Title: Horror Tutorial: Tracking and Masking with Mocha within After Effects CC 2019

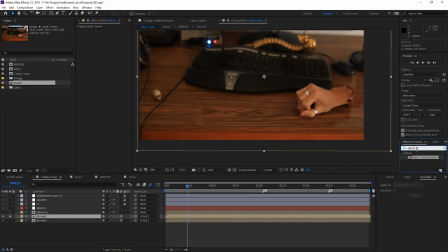And now I want to separate only the highlights. And I do that with an extract effect.
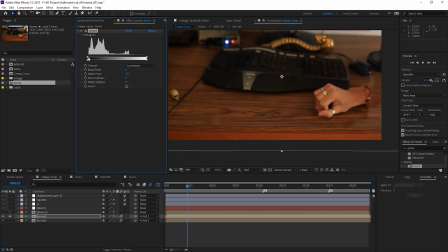Here I just get rid of the black. So I just move the black over until I only have the really bright parts.
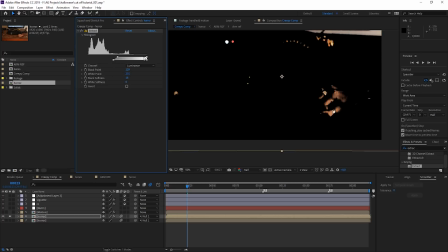And then I can feather it. And then I'm adding a directional blur to it. Set this to 90 degrees and increase the blur length. So I get this nice streaks here.
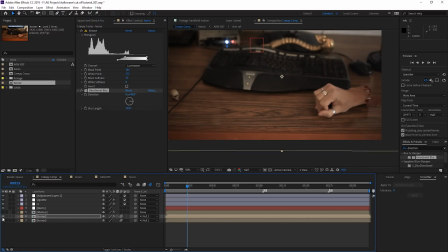And now I can just add them on top. You see, especially here in the light or in my rings, you can really see the effect that this is doing.
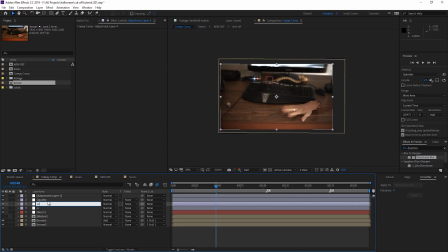And just for the sake of it, another color correction, because it still looks too nice for me, too warm. So I'm going to bring out a photo filter and just cool this down.
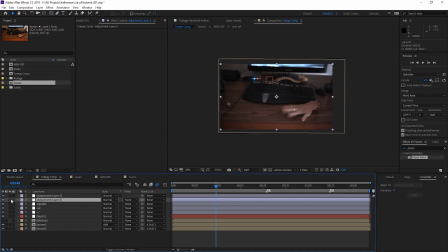And to even give this more focus on the hand, let's add a second vignette, but this time not just to darken it down, but to blur the edges a bit. So therefore I'm just using a Gaussian blur.
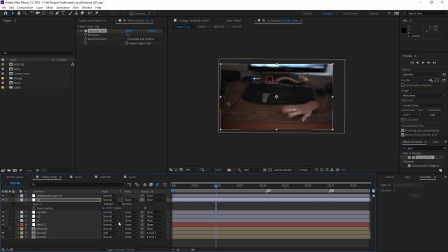Set the mat to subtract and feather it a lot. Also, I'm going to click the repeat edge pixels.
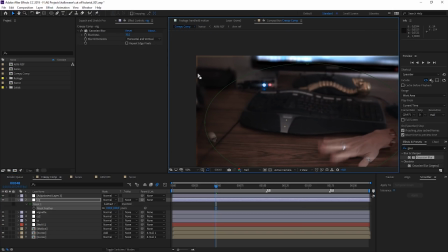In this way, we get rid of these edges here. And this is also the end of the tutorial.
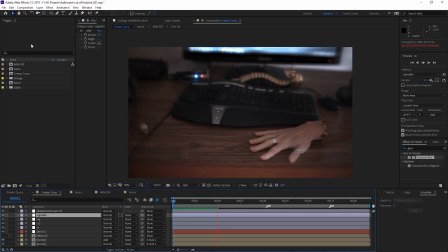And it's almost a little bit creepy to say,
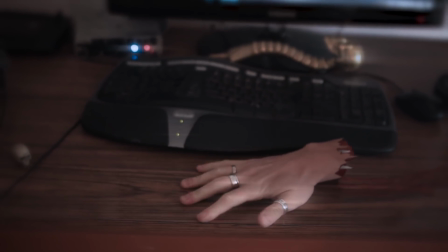but I hope you learned a little bit about how you can cut off parts of your body with using visual effects,
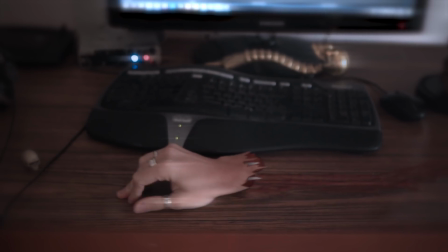clever thinking, a little bit of preparation, and just one Mocha track.
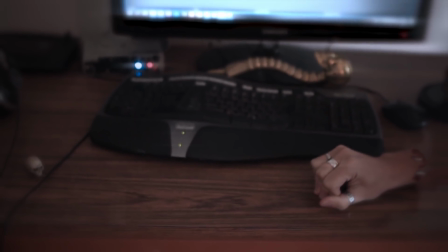And if you liked what you see, then just give me a thumbs up or leave me a comment, and always feel free to subscribe, because that helps me a lot.
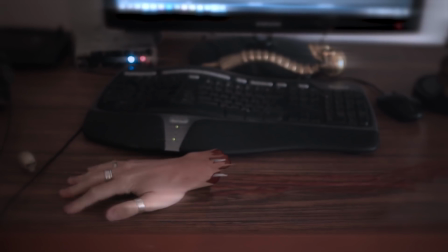If you have questions concerning different parts of this tutorial, just leave me a comment and I really try to answer each and every comment.
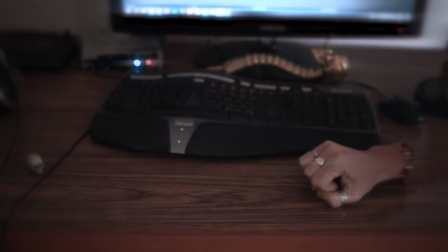So now, as it is Halloween, go out, buy some fake blood,
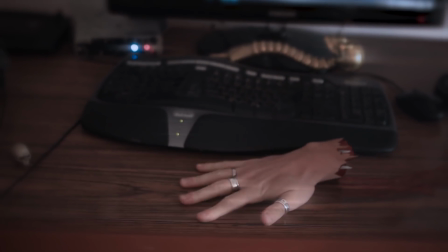buy some nice props and start creating your own horror VFX.
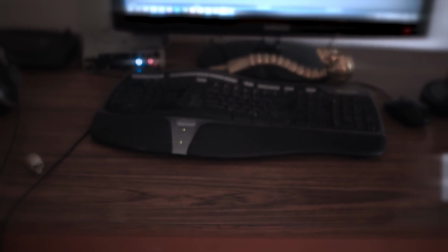And now I wish you a lot of sleepless nights in After Effects.
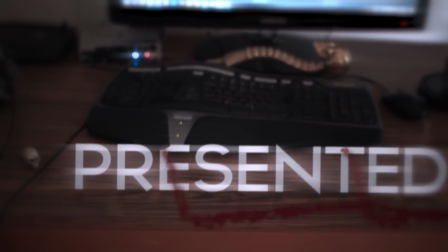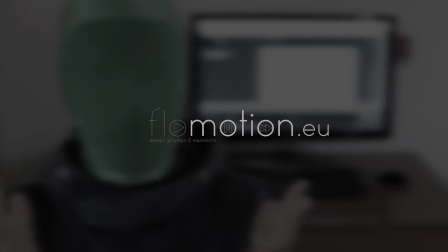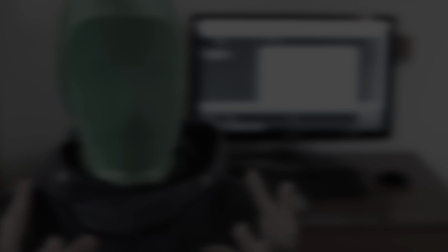Yeah.